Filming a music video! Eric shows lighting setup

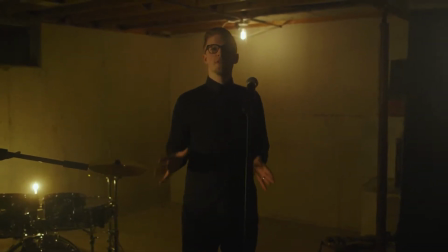0:00 Hey guys, it's Eric with New Branch Films, and we're filming a music video today, and I just wanted to give you a quick tour on what we're doing.
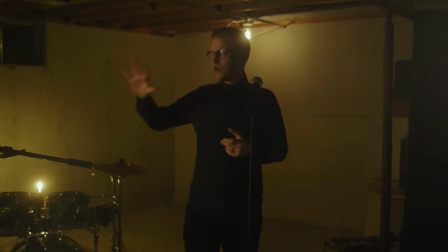0:06 So we had a vision for this very dark, grungy look, so we're in this concrete place here,
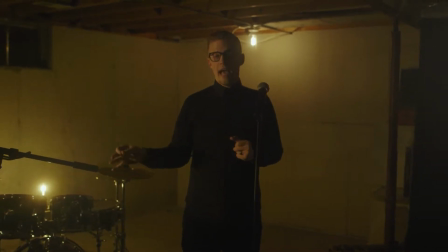0:13 and we replaced all the light bulbs with Edison bulbs, and we're being very intentional on the placement of the bulbs.
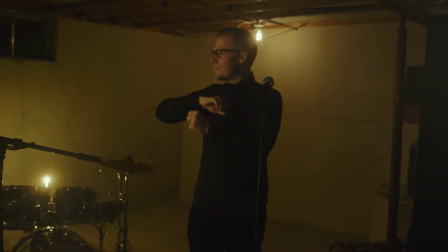0:21 So the first thing we're going to do is fill the room with haze. That's going to make a big difference in how the light responds to the room.
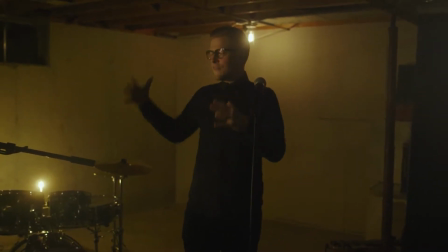0:28 It's going to brighten everything a little bit.
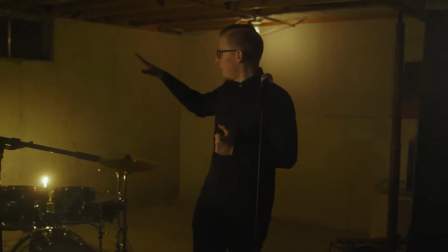0:30 And we're also lighting up the back walls so that when our talent sits in, we're actually going to be creating silhouettes with them.
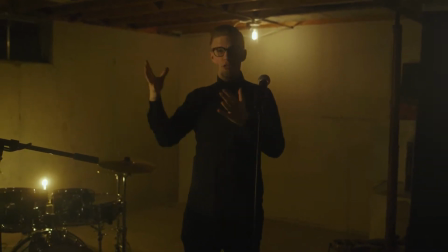0:38 So let me show you what the wide angle looks like.
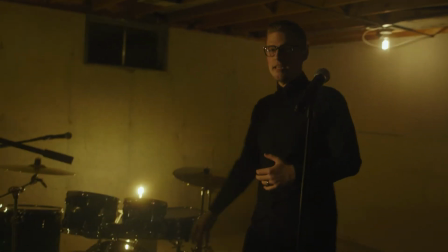0:42 Why don't you take a look at our camera on the ground here, and you can see the wide angle of what the shot looks like.
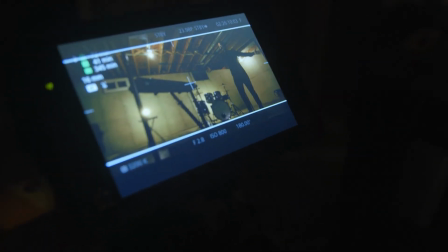0:49 So you can see me in the shot here. Here is where here's the lead singer.
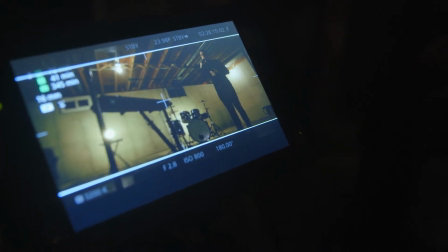0:56 Light is going to be shining right on the face here.
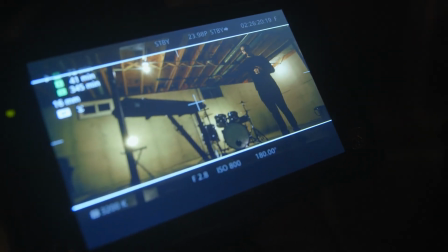0:59 We're going to reverse key light from the source 4 over there, which I'll show you in a sec. The next person is right here.
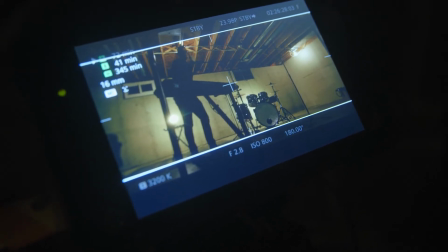1:07 They're being lit by the ice light that's going to be shining. And then, like I was saying with the silhouettes,
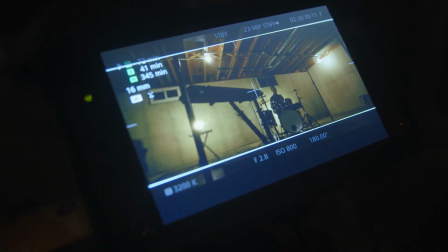1:14 the drummer sits right in front of this light, and that's going to put him in a big silhouette kind of style.
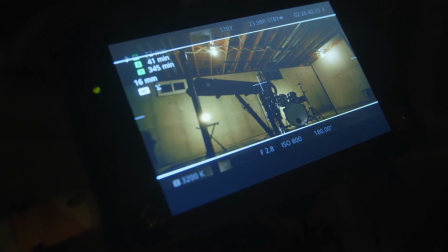1:22 So this is all very intentional. We want heavy shadows. Let me show you what this source 4 is doing.
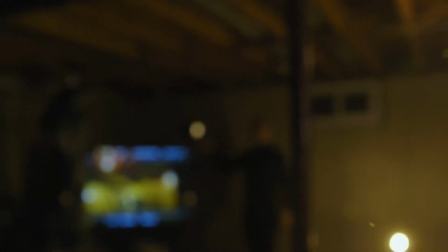1:28 So take a look over here real quick. This light right here is shining a very small square
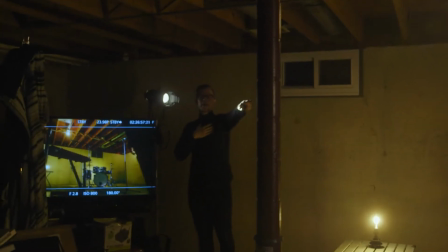1:38 on the wall over there that is going to be lighting up.
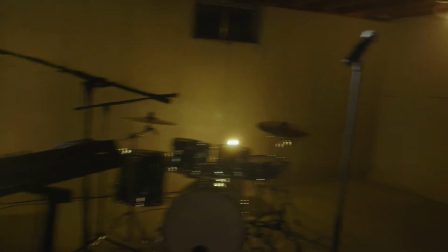1:42 So yeah, take a look at the wall. And you can see, there's that off.
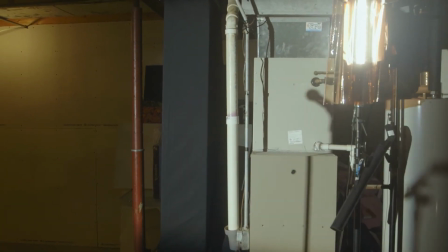1:49 And I can actually cut this as big or as small as I want.
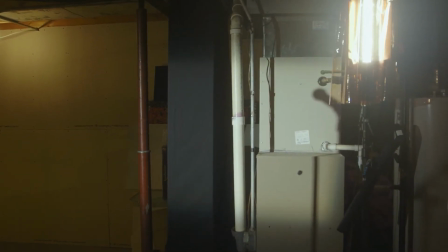1:54 Up, down, like this, over like this, wider.
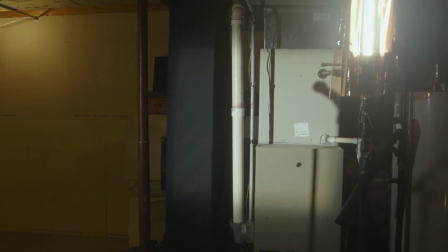1:59 And I'm just doing a teeny slice right on the wall so that when the singer comes right here,
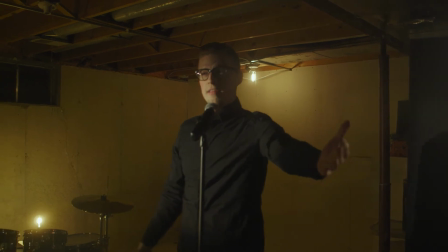2:09 it's going to reverse key light them. So the camera's gonna be on that side, shining towards the shadow side of the face,
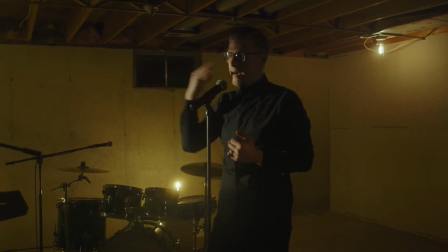2:17 and then going to be lit by this source 4 light.
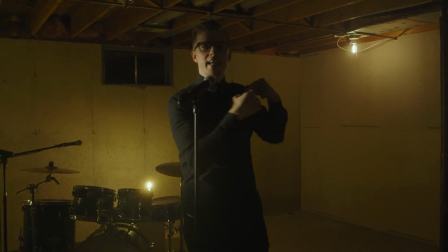2:23 What's great about it is we can calculate exactly where we want it to shine and on nothing else.
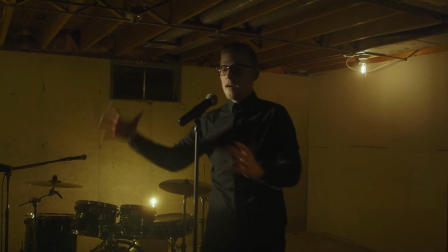2:29 So there's no spill, there's no shine on the wall back there, there's none over there. It's only on this one calculated place.
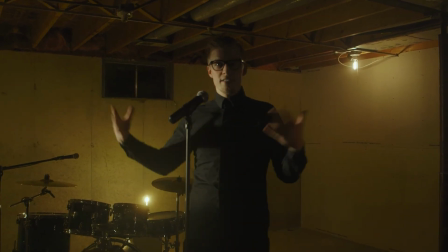2:36 So I'll post some stills on what the video is gonna look like, or put a video in the link.
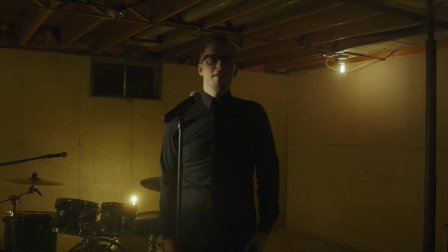2:42 But love any feedback, love your thoughts, and I hope that's helpful. So thanks, guys.